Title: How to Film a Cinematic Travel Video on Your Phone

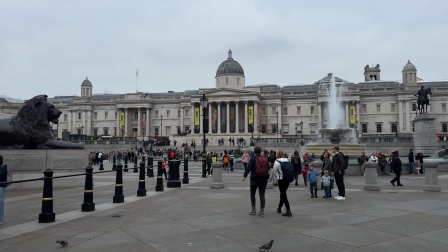For example, if we wanted to transition from this clip of Trafalgar Square, we could just use a simple straight cut like this.
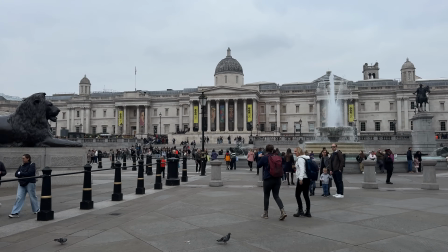This is okay, not too bad, but now let's add our own unique transition between these two clips.
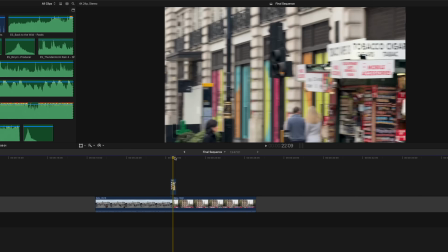We only need a split second, maybe five or six frames, and we now have this.
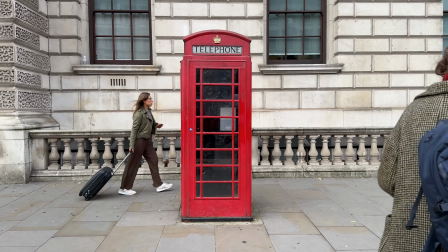These custom transitions are much more creative than any standard transition built into your editing software,
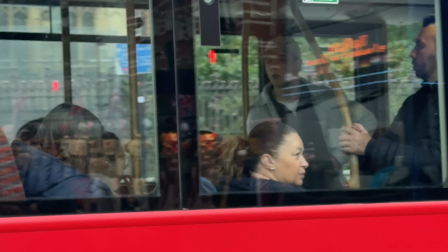so a great way of giving your travel films a more unique look as well as movement. Now another technique is the whip pan.
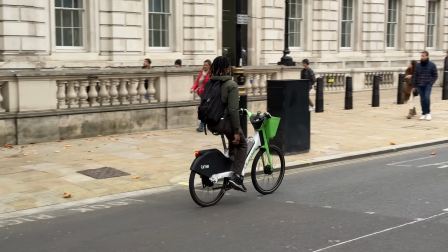This is similar to following the action only this time We're going to whip into the shot and then follow our subject or focal point
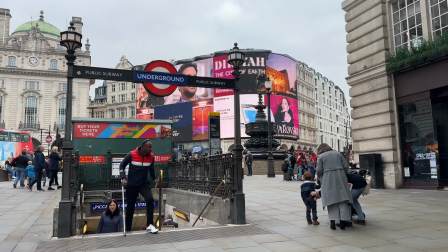bikes cars Anything moving fast works for this we can then use these shots to help transition from one shot to another Also,
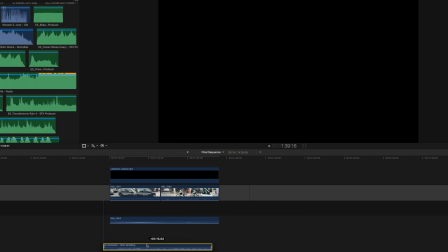this technique really lends itself well to adding sound design For example, if we add a soft layer of music a whoosh sound effect and a bell we now have this
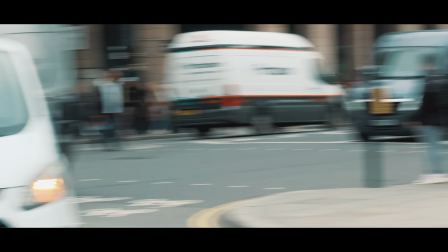now i don't want to dive too deep into the editing side of things because we're going to save that for part two but as you can see as soon as you start to add music and sound effects to these clips they really come to life now if you're making a travel film then by far one of the most important elements to help keep it engaging is music and sound effects because if you're shooting using your smartphone then chances are your audio is probably going to sound pretty terrible so having a professional archive of music and sound effects to delve into is massively going to help and one of the best places for this is epidemic sound for
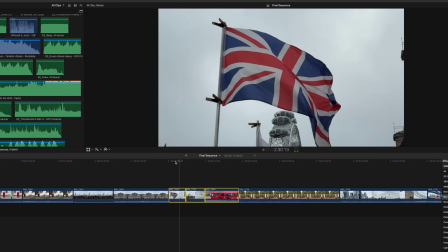example let's say i've got three shots within a sequence a flag some birds and a bus here's the original sound
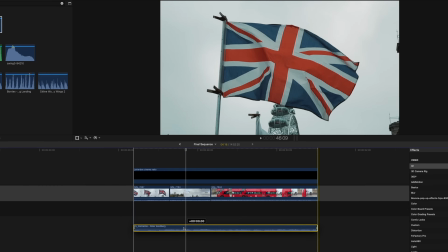yeah not great now here are those exact same three shots again only this time with music and sound effects. Now don't worry, in part two we will be delving into exactly how to edit your shots to music and sound effects, but until then at least start to think about what sounds will work well with your travel film.
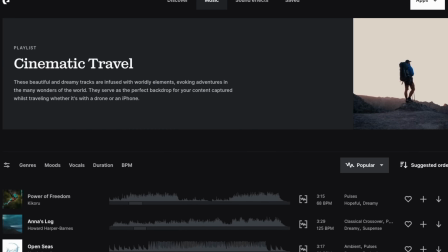The beauty of Epidemic Sound is that they have a really good mix of professional sounding music. None of that cheap crap that can really kill the professional feel of your travel video.
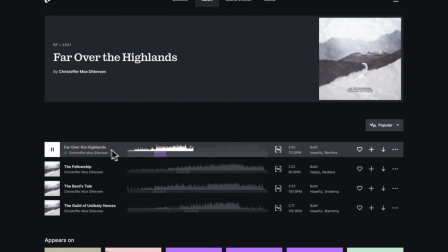So whether this is a soft cinematic piano, a fast-paced orchestral piece or a sound effect like a riser or whoosh. Epidemic Sound has everything you need. I've literally been using them for years. They are one of the best places to get music and sound effects for your videos.
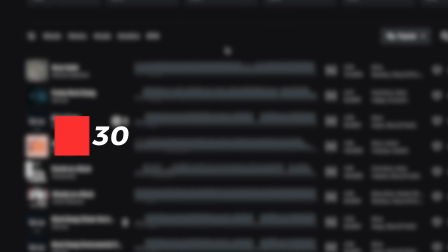If you haven't given them a try yet, then make sure you do. I will put a link to a free 30-day trial in the description below. Okay, now moving on. Tip number five. One of, if not the most important tip yet, and that is people.
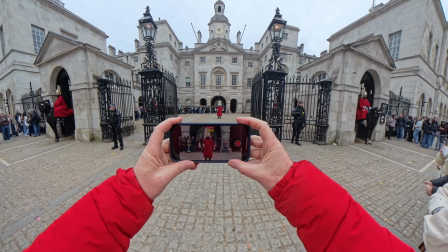When shooting a travel video, make sure that there are people in your shots.
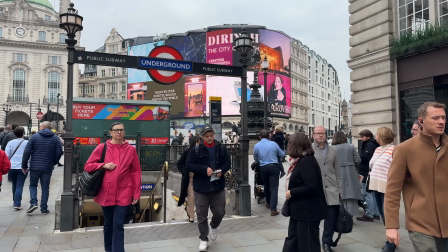Adding people into the frame adds that human element, making the film feel more real, relatable, and engaging.
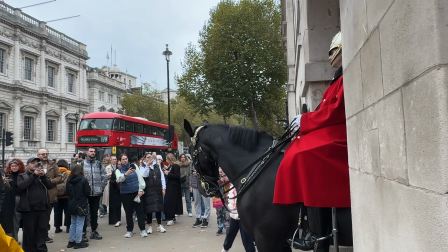If you're traveling with a friend, then ask them to be in your video, or even better than that, find some locals and ask them to be in your travel film.
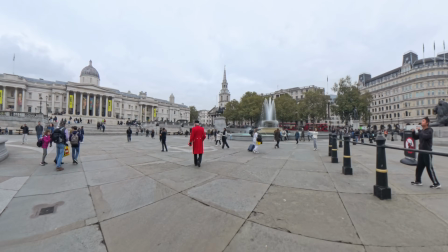I saw this old war veteran wearing a bright red jacket collecting for the poppy appeal whilst at Trafalgar Square,
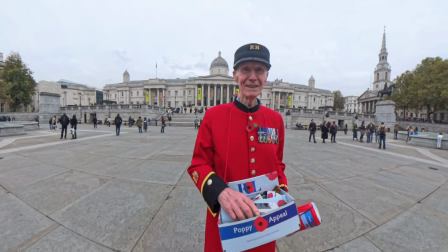so I asked him to be in my video, and he said yes, just as long as I bought a poppy, which of course I did.
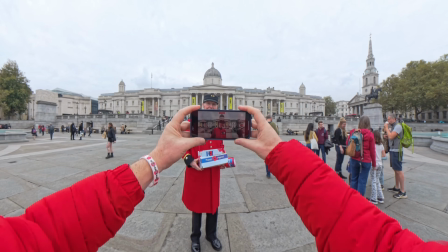For the sake of a small donation, I captured this great portrait of a legendary local for my travel film.
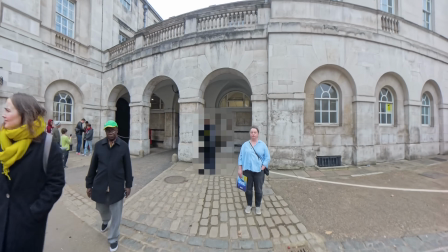I even got a salute. Now do get used to rejection because not everybody will want to be in your travel film.
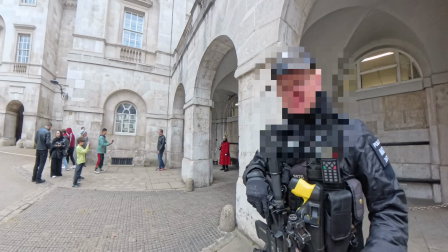I approached this police officer and asked him if I could capture some shots and he respectfully declined.
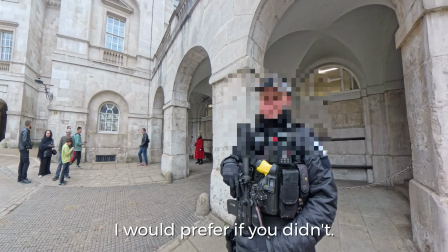I can't stop you. I would prefer if you didn't. That's okay, no worries.
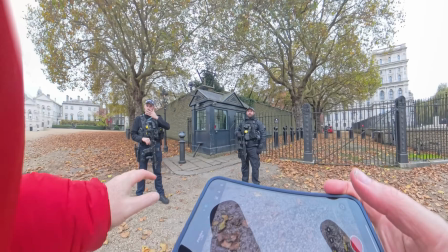But persistence pays because I spoke to these two police officers and they were more than happy to be included in my travel film.
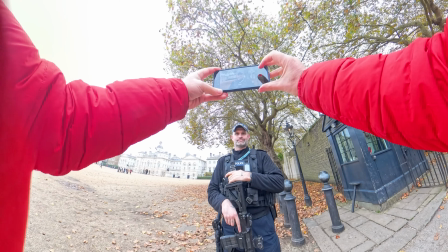Also you don't need to capture of portraits like this, this is more of a stylized approach. Just make sure that people are in your shots.
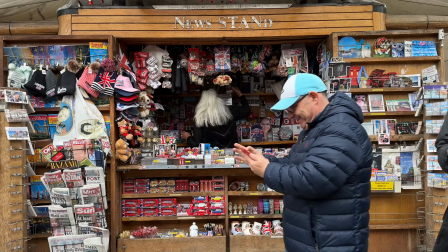It adds personality. It makes the viewer feel like they're right there with you, experiencing the location firsthand.
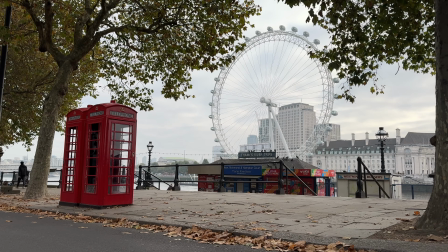For example, take this shot here of the London Eye and red phone boxes. It looks okay, but lacks movement and life.
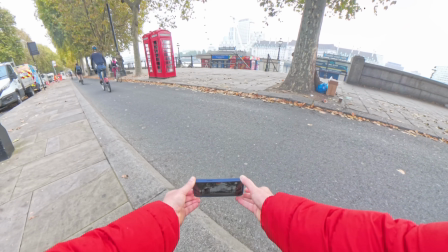So I'm going to get my phone a little lower to the ground and wait for some bikes to pass, giving this shot much more life, energy, and movement. Also, I can and use that movement to creatively take my audience from one shot to another.
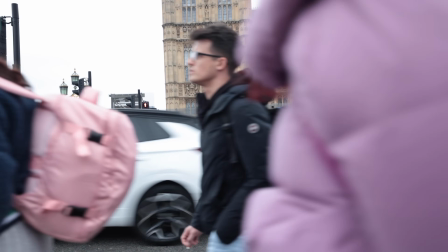Take these shots here, for example.
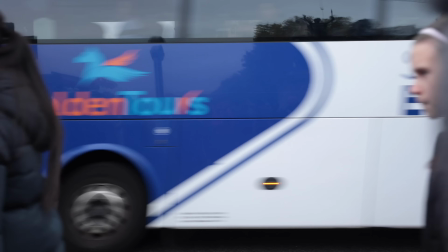Most would assume that these are unusable and the shot is ruined, but we can use these people to our advantage, helping us transition from one clip to the next.
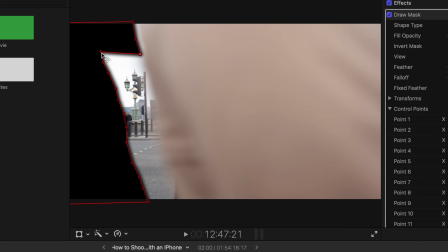Now, you could just keep things simple and use these wipes as a quick transition, or go a bit more advanced and mask around people for a much more creative approach.
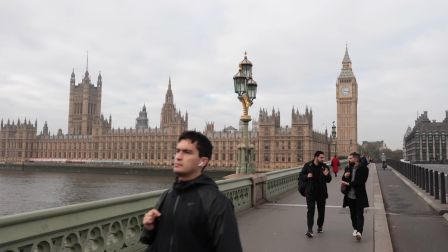Either way, be sure to capture plenty of shots of people to help bring your travel films to life. Okay, so with those five tips, you should be now ready to go out and shoot your own travel film using just your smartphone. In part two I'm going to show you exactly how to edit all of those shots into a short cinematic sequence with music, sound design and creative transitions.
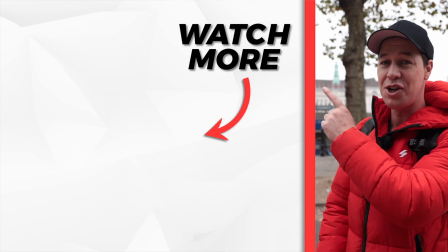And if you're watching this in the future you can find that video just here or linked in the description below.
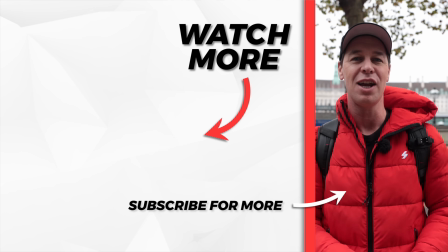But that's it from me, thanks for watching and I will see you in the next video.